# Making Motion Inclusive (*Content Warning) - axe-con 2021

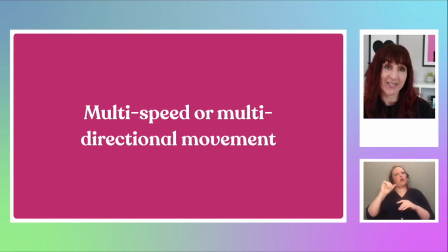And if it does, you are 100% right, because the definition of parallax is having different objects moving at different speeds. So parallax, by definition, has multi-speed action going on.
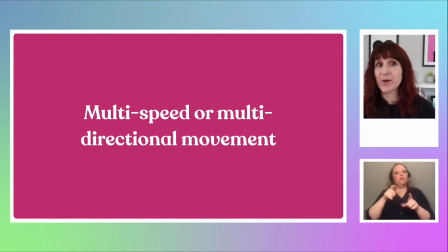There's multi-speed, and we often also see some multi-directional action or animation happening in there as well.
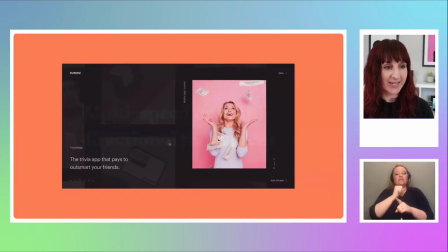So if you haven't seen some parallax in a while, I guess that's kind of a joke, because if you look at websites, it's hard to avoid, isn't it? But if you haven't, this is the most multi-directional, multi-speed site I could find. So I'm going to play it to show you what happens as you're scrolling on that site. As you scroll, you see this.
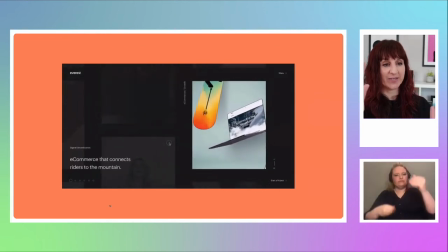So we have things going up and going down, things coming towards us, and then sinking back into space. My video is stopped, but if you were on this site for real, as you scrolled, you would see more and more of that multi-dimensional, multi-speed,
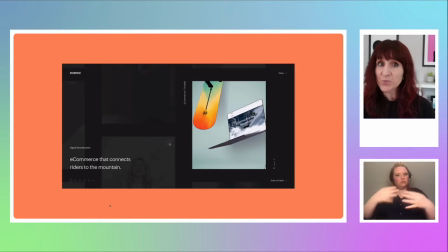multi-directional rather, sorry, and multi-speed stuff going on. And it's a really gorgeous effect if it's, you know, if it's something that won't make you sick, right? But basically, the moral of this little section is that parallax is always going to be an issue,
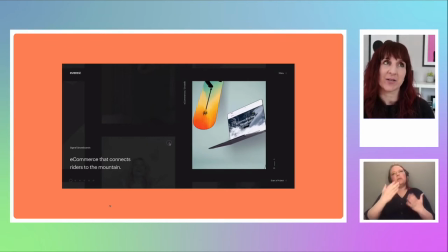or is maybe not always, is maybe a little too strong, but every single person I've spoken to who has motion sensitivities to motion on screen has called this out as being a problem. And I have to be honest, I don't consider myself to be motion or to be sensitive to motion on screen,
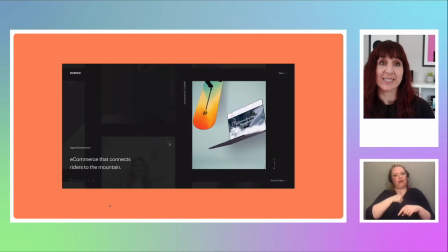but I have personally run into parallax sites that give me like a weird, dizzy, kind of just sick feeling. So I feel like, you know, this is definitely a thing that if you're using parallax, you want to consider, or you should very much consider providing a reduced version of the experience as well,
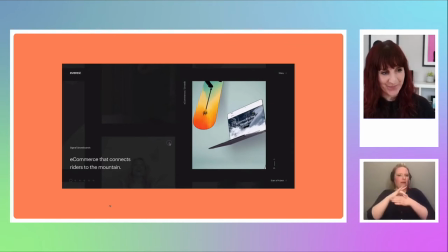so that people can actually get to your content. I should note that this isn't to say that parallax is always terrible. I know some people hate it, but even the Nielsen Norman group has some research and at least one particular article out about how there are places where parallax makes sense.
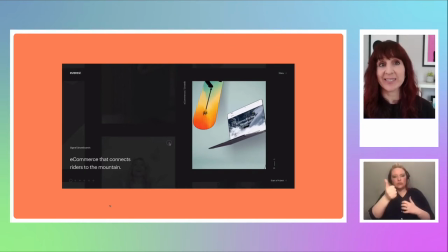So if you are in one of those cases where you're like, you know what, parallax is what we need for this site and this design, cool. Make sure you also provide a reduced motion version.
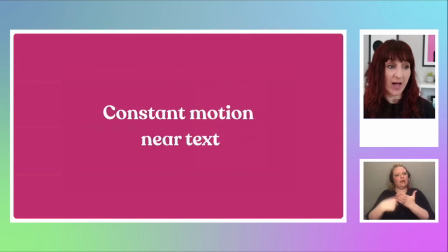The last one that I wanted to cover that comes up a lot as being problematic is constant motion near text. Now, we looked at that a little bit in the spinning vortex example, but the motion doesn't have to be spinning near text for this to be an issue.
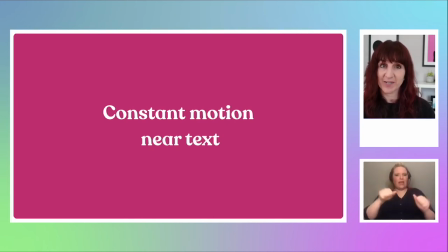And where I feel like I most often run into this is situations like this video I have,
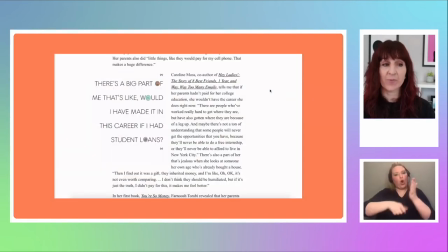where it's an article, really wonderfully art directed, and there's these animating pull quotes. So I'll show you what these look like. I'll start the video. And as we're looking at these pull quotes, the coins in the letters, the words fall out, right?
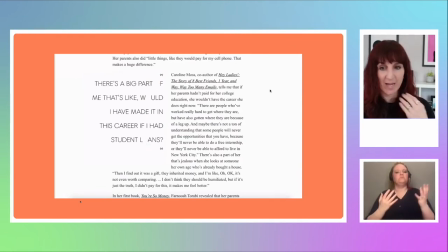And then they go back in and they fall out again. And my video is done.
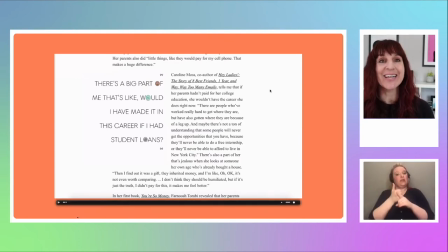But if you were actually on this live article, you would just see the coins falling out over and over and over. And like design-wise, it makes sense, because this is an article about how it's so hard to save for retirement. So get it, the money is falling out. Great.
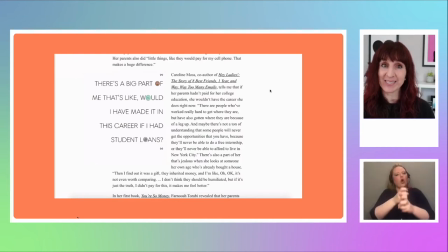But it's pretty tough to read that text on the right side of the screen while that pull quote is constantly animating on the left side. And it's to the point, you know, like folks who even, it's not necessarily just folks who have motion sensitivities that have issues with this. It can even be people who have difficulty with focus or attention, you know,
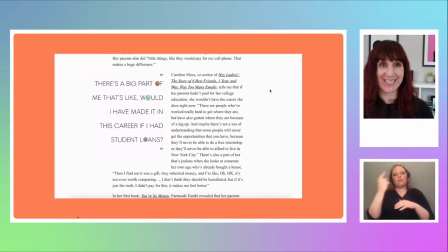any of that type of situation where something constantly animating next to a thing you're trying to read is going to pull your attention away or even potentially make you feel sick. So, I mean, this is something that we can also address in a number of ways with the way we build things or the way we design things.
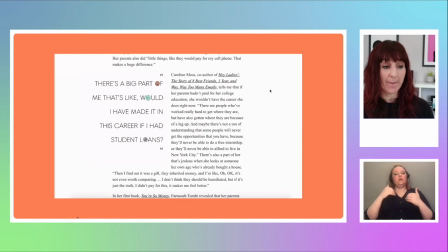We could have these animated pull quotes be set up to only play once when they come into view, right? If it just plays once, less of an issue, because it's that repeating constant motion that is the main problematic thing here.
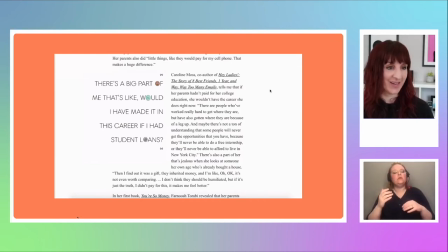Or we could have it, you know, or we could also make these respect prefers reduced motion.